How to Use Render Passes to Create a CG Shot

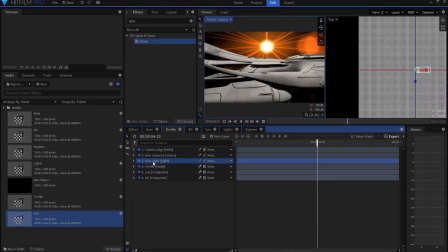Because if I don't put it next to the Orville, let's say I put it down here, then this two-dimensional object will separate the light from the model, and therefore it will
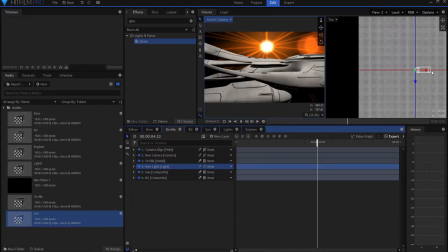remove the light's influence on the model, right? So I'm going to put that there, and then I'm just going to push this way back in space,
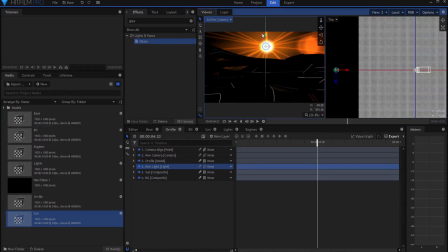and I'm going to bring it down, and I'm just going to essentially put it exactly where the flare is. So now if I sort of step through, going backwards, you can see, and going forward, you can see, right?
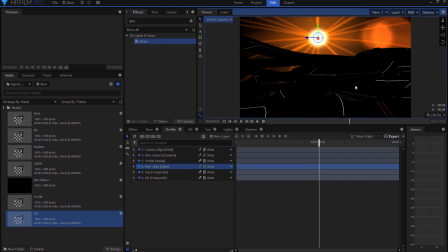Now, the entire thing is backlit now, okay? And so I think maybe I want to add a little bit of a fill light.
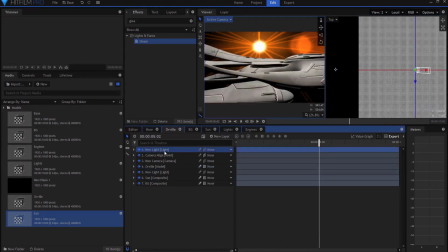So what I think I'll do is add a second light model. And this will be sort of the fill light.
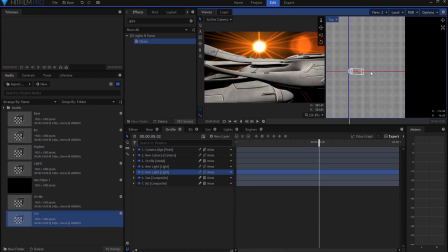What I'm going to do is just pull it back. And I think,
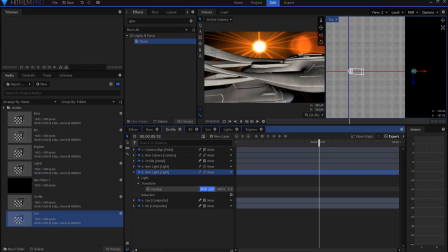maybe say 30,000 back, and then I'm going to put it lower because I think I want it to only kind of light the bottom,
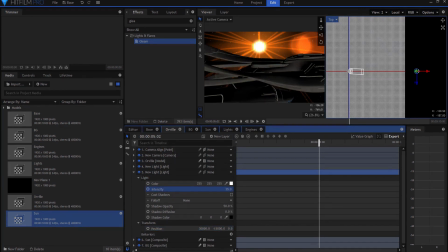but I definitely don't want it to be that bright. I really want to come down to the point where it's just sort of barely lighting so that you can still see some of the details of the ship, even though, you know, I mean, in technically it probably would be totally backlit, right?
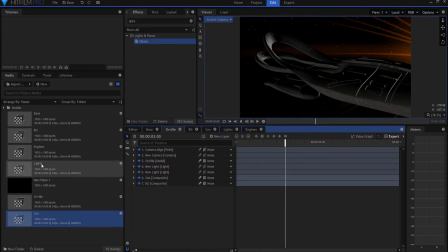Okay, so now that we've done that, we can go ahead and add in our lights, and it will go above the model. And then if I right click on it and change the blend mode to add, you can see now the lights have been added to the shot.
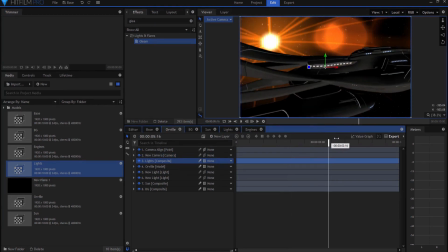And if I move forward far enough where you would actually be able to see the engine, you can see the engine is not lit.
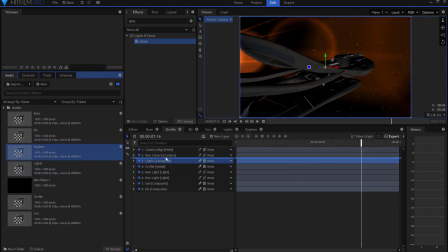And what I'm going to do is I'm going to bring in the engine and drop it on here. And again, same thing. I'm just going to change the blend mode to add so that the engine lights are now on and even the gleam and stuff happens, right?
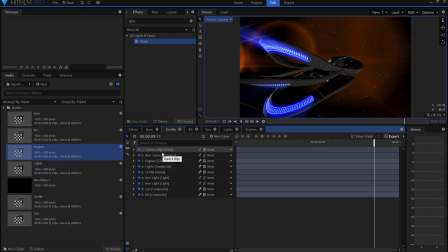And that's pretty much it. So you can see that I have created several render passes, one for the background, one for the sun, one for the Orville itself, one for the lights, and one for the engines. There's one more thing, actually, I do want to do, and that is right now,
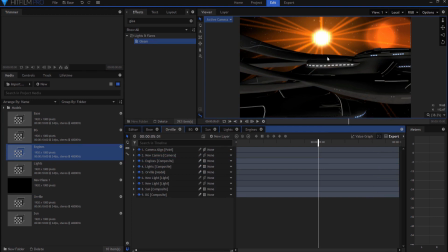it looks like the Orville is just sitting in front of that, as if it's like a picture in front of a picture. It's just sort of been cut out. And so you really want it to interact a little bit more. So what I'm going to do is I'm going to add a light wrap effect. and I'm going to take that light wrap and I'm going to put it on the Orville model itself.
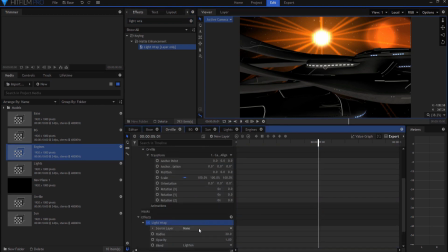And then opening it up, I'm going to source the sun layer. And then I'm just going to up the radius until I feel like there's a lot of wrap there. And you can really see that the sun is interacting now with the model itself.
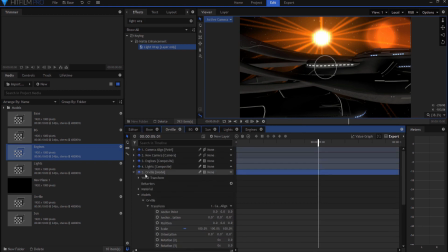Yeah, I think that's going to work about somewhere in that neighborhood. You know, that sort of would depend on your shot. And so when you've done all that, then you end up with a shot that looks like this.
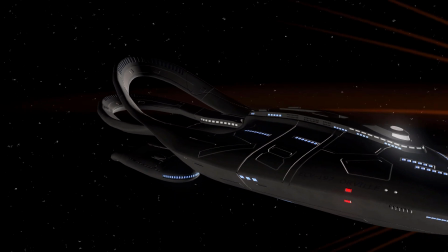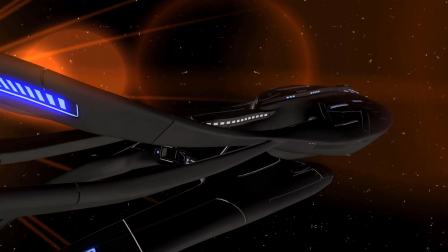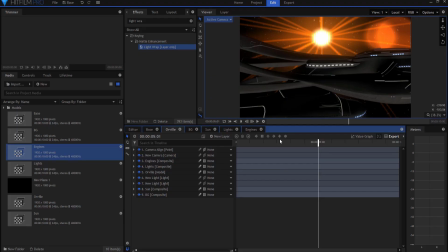So if you have any questions, leave them in the comments below. Otherwise, thanks for watching.